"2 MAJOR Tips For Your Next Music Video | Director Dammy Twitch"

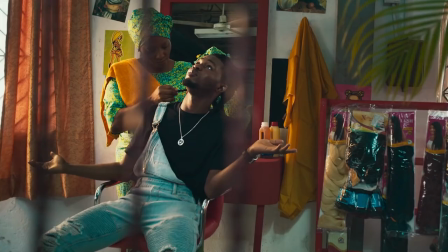[4:10]
It's so beautiful. Every shot is like a painted portrait that was set up perfectly and composed perfectly so that there wouldn't be any real estate,
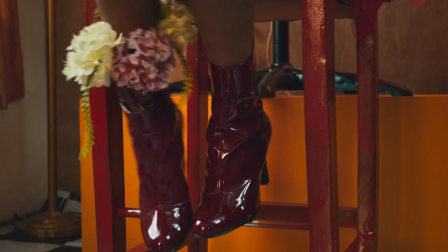[4:19]
visual real estate that was taken for granted. There's just so much depth going on. There's things happening in the foreground as well as in the background. If you look at the dolly shot at 30 seconds, you can see that in the foreground,
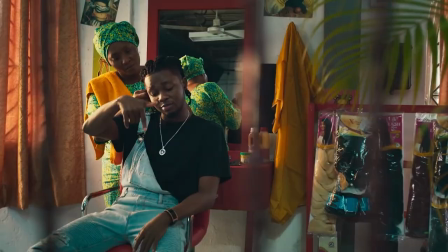[4:29]
there's a cool parallax motion going on because there's some slow motion in the camera dollying past some railing.
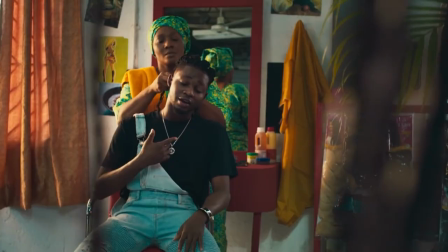[4:35]
And then through that, you have him singing in the mid ground. And then behind him, he has someone braiding his hair, a woman braiding his hair in the background, creating some cool background movement.
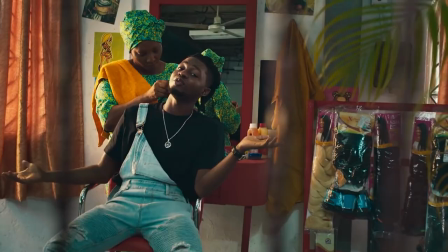[4:45]
So that's a lot of actual depth. But if you remember from past videos, depth is also perceived when you contrast different lighting intensities as well as contrasting different colors so i see a ton of lighting contrast in this shot the light coming in through the windows are making some really cool beautiful shadows adding perceived depth and look at all of the incredible colors that are being seen the rich greens the yellows the the reds the browns they're contrasting each other so well it just makes this shot so interesting to look at this can be seen in a lot of other shots in this video and it's thing to remember when you're shooting darker skinned models or talent you want to make sure that they're shot against a background that contrasts well with their skin so say you have like a a blonde haired caucasian talent you're not going to want to shoot them against like a pink or a white background because you know their hair is going to kind of bleed into the background if you're shooting a black haired darker skin talent you're not going to want to shoot them against like a a brown or red background or or dark you know black background because their body's going of bleed in the background,
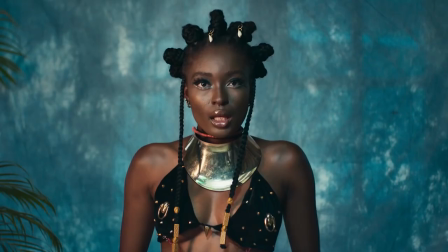[5:43]
you want some contrast to allow them to pop from the background. So check this out. Great example of what they did here. You have her lit beautifully, soft light, allowing her skin to just pop.
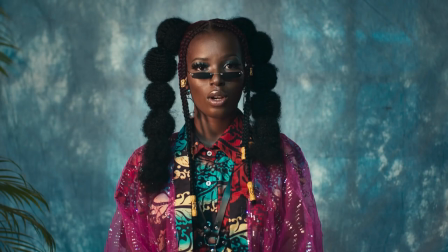[5:52]
I love the makeup that they're using. It's very reflective, it seems like.
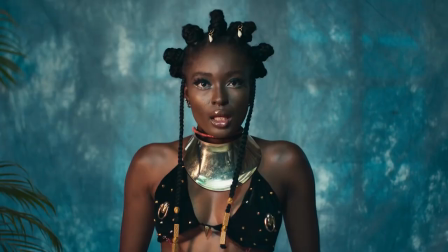[5:57]
And then the actual color of the background is this rich aqua blue that her beautiful brown skin just pops out really well out of. So going back to this idea of putting composition over motion,
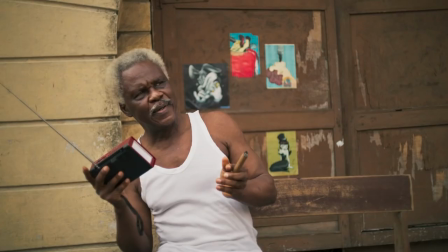[6:10]
just look at these beginning shots these beginning shots are literally they could be paintings like like they're just so
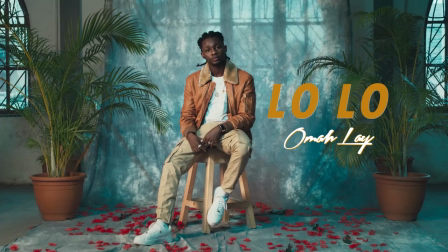[6:16]
they're staged and just set up so perfectly uh this this first shot where it's in the title sequence when he's just staring at the camera everything's perfectly still the camera's on sticks there's like a just a zoom in maybe like a digital zoom in and yet it's such an intriguing and engaging shot one of my favorite shots in the whole video actually there's so much going on even in the static nature of the shot he's lit beautifully from one side with some soft light There's some rose petals on the ground. There's a cool like Semi-transparent drape in between him and the window. The drape is basically tinting the light coming in from the side
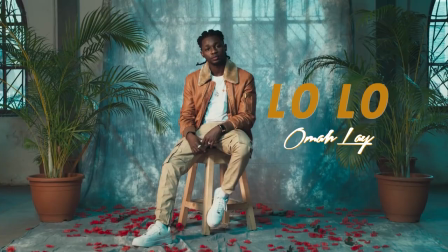[6:51]
Blue and you can see that tinted blue light on the back wall There's some almost cool Wes Anderson symmetry with the two trees on both sides with him straight in the middle and kind of the Stillness the shot really matches well with the mood of the music at the beginning of the song when it's just very chill and there isn't much happening. I love these shots when they're driving in the car. Again, they're pretty static shots as far as the camera. The car is driving, which adds a little bit of interesting movement, but the camera is actually still static. And there's parts where the camera is on one door filming on one side, and then the reverse shot is shown as well.
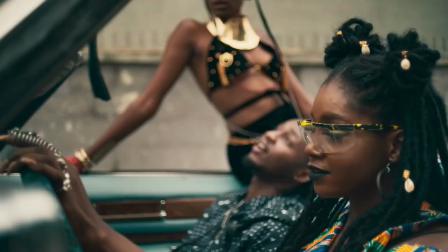[7:24]
And every time he starts singing, there's like a rack focus to him, to his face.
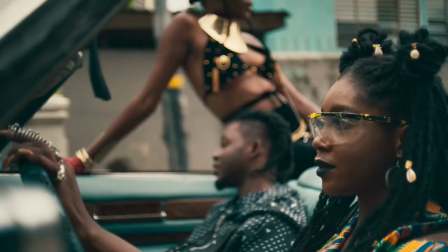[7:29]
And then when he's not singing, I think like the girl is singing, a rack focuses back to her.
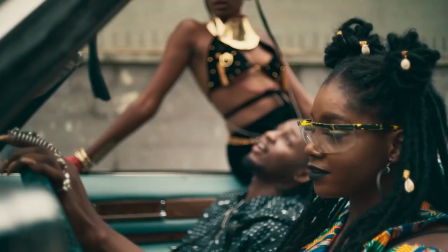[7:33]
And just the intentionality of even that just made me really respect the DP specifically that was on the piece. I like between him and the director, I could tell they actually have to think, how do I capture the mood of this song while still creating an engaging video? And I think they did it perfectly. I felt like I was going on a trip in an art museum and I was watching a music video.
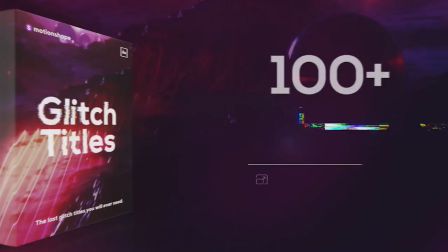[7:50]
The video was that good. Tell me what you guys think below. As always guys, you guys can get a first month of Envato Elements for $9 in the link below.
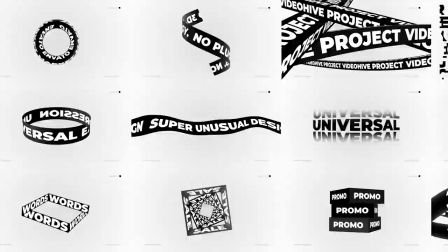[7:58]
What is Envato Elements? If you've watched the channel, you probably know at this point.
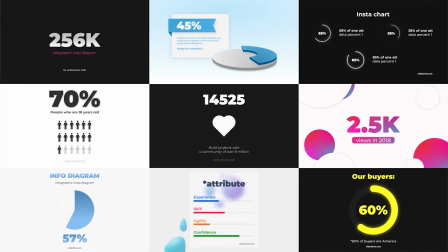[8:01]
It is an incredible subscription service where you can get all of the best digital products, so much, whether it be sound effects packs, stock footage,
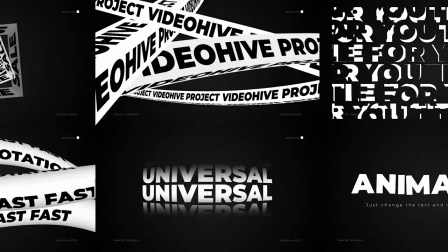[8:09]
Adobe Premiere or Adobe After Effects templates, royalty-free music, anything you can think of as a video editor.
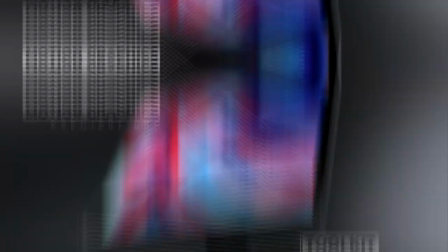[8:15]
It's a video editor's dream. You can get your first month for $9.